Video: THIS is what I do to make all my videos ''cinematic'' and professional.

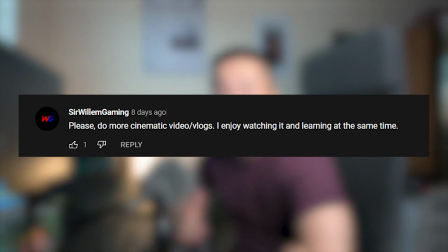[0:00]
So Sir William Gaming was like, can you do more of these cinematic tutorials?
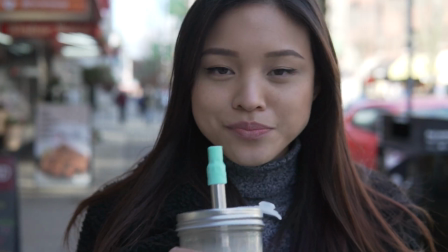[0:04]
I got you. So in this video, I'm gonna take 2 raw footages. I never show anybody my raw footage.
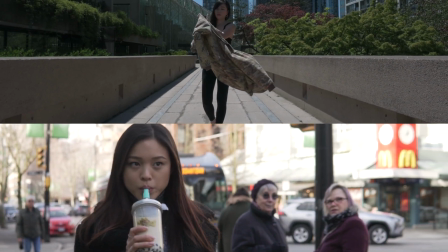[0:12]
I'm gonna show you how I make them more cinematic. And by the end of this video, I'll tell you exactly which 2 cameras are these videos coming from, and no, it is not both Nikons. So if you haven't checked my first video on how I took more cinematic videos, go watch that first. But what I have here is 2 raw footages, and if I just play them back, here is clip number 1,
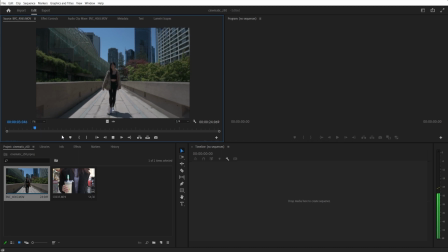[0:36]
roughly around 24 seconds, and then we have clip number 2.
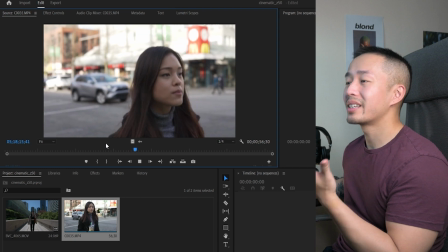[0:44]
Both these clips really cinematic to begin with. Well, let's break down the first clip if you haven't checked that out yet.
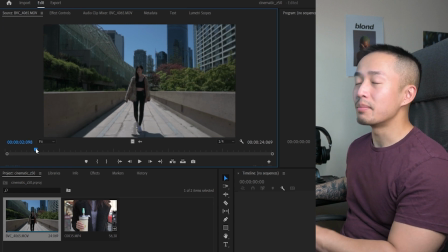[0:51]
And the first thing I'm going to do is, before I even edit this, I'm looking at framing.
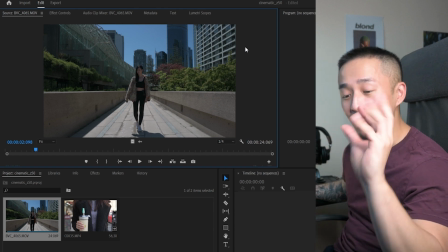[0:58]
So to make something cinematic, before you even do any editing,
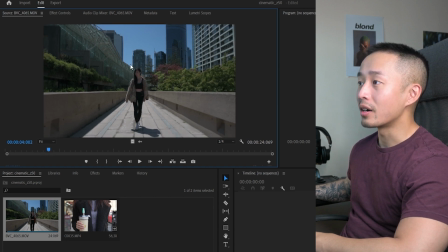[1:01]
you look at the framing. And I purposely put this framing where the model or talent is straight down the middle right here, as you can see. And you have these leading lines, like in photography, where I have these lines and it points towards my subject.
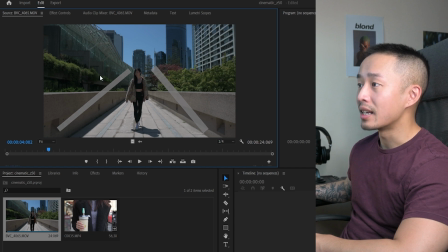[1:18]
And then, as well as, I have this beautiful backdrop of a city skyline. And yes, you know, I could use like a reflector or something to just bounce off the light,
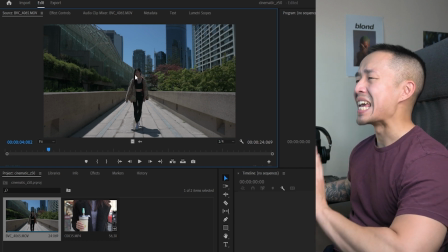[1:27]
so my talent has a little bit more of a, lighting for the face, but, it is what it is.
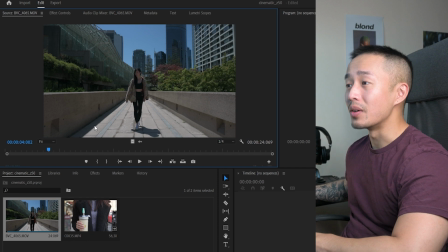[1:33]
And that is what makes this video a little bit more cinematic to begin with.
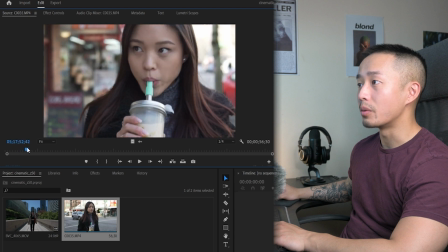[1:38]
Same with my second clip. What I'm going to do is I'm going to look for a point where, let's say, what looks more cinematic.
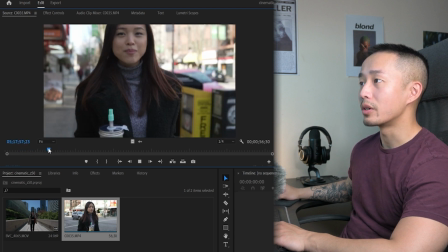[1:45]
What can I make more cinematic here?
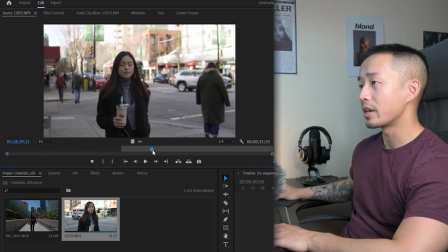[1:49]
Camera framing is a little bit too close. Actually, right here, where the framing is, the model is slowly going towards the middle. So I'm going to pick here.
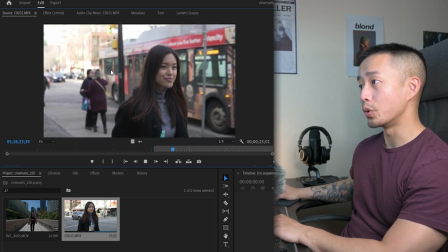[2:00]
And now it is almost like in the rule of thirds. That little clip right there.
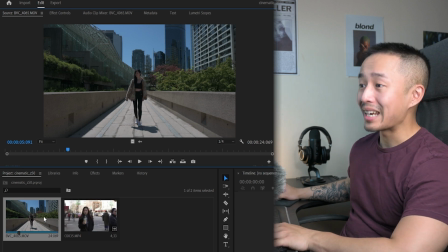[2:06]
So the step 2 is how I make this a little bit more cinematic is I'm going to go into here, and guess what?
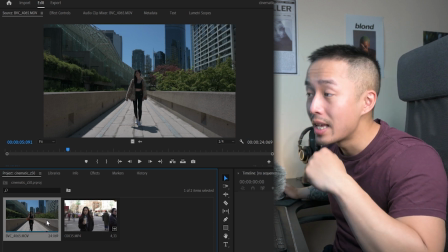[2:11]
Both of these 2 videos are filmed in slow motion. Slow motion or movement makes everything a little bit more cinematic.
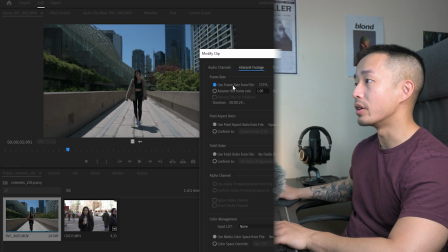[2:20]
So what I do is I'll right click here, modify, interpret footage, and look, this was filmed in 120 frames per second.
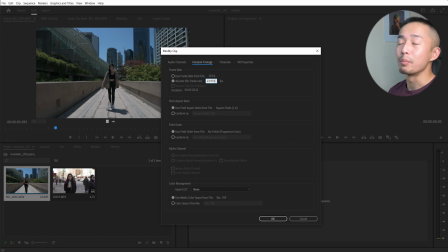[2:27]
So I'm going to slow this down to a 23 frame per second clip. Click OK.
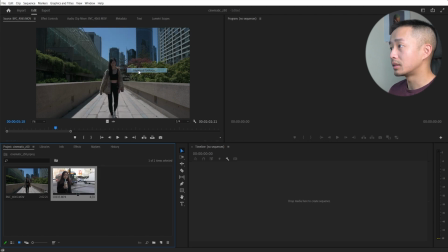[2:34]
Right click my second clip. I'm like, hey, this was also filmed in 60 frames per second.
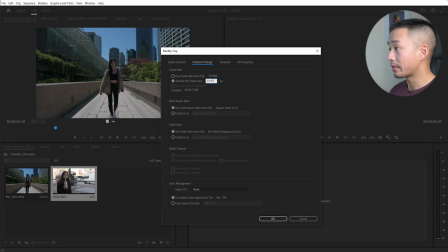[2:39]
So I'm going to slow this down in half, 23.976.
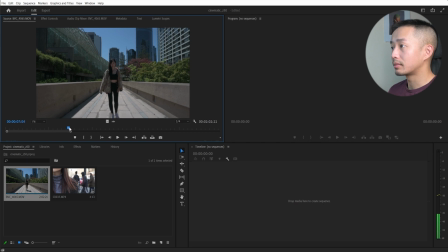[2:44]
And then I'm going to take both these clips. I'm just going to find the in and out points where I want. So when you're filming in 120 frames per second, it's 4 times slow motion, 4 times the speed, right?
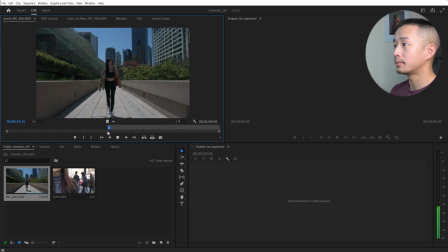[2:58]
So I'm looking for some movement. This looks cool. There you go. And that's going to be my first cinematic clip.
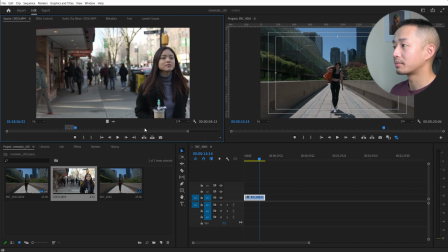[3:05]
Next is I have my other in and out points. There. That is my second cinematic clip.
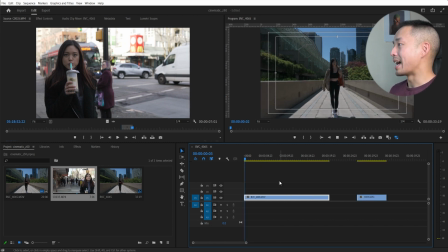[3:12]
So the next, what I would do is I would look at how can I make this clip a little bit more cinematic. Because yes, slow motion is cool, but 120 frames per second is too slow. So what I'm going to do is I'm going to do something called speed ramping, all right, time mapping.
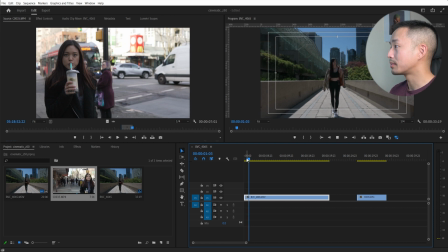[3:31]
So I'm going to figure out where exactly I want this to slow down. My M for marker, just so I know. So I'm going to speed it up there, and then I'm going to slow it down here.
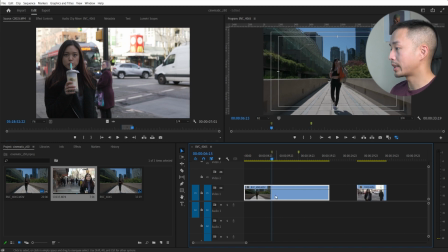[3:47]
I click Shift plus, right click, show clip keyframes, time remapping, and speed.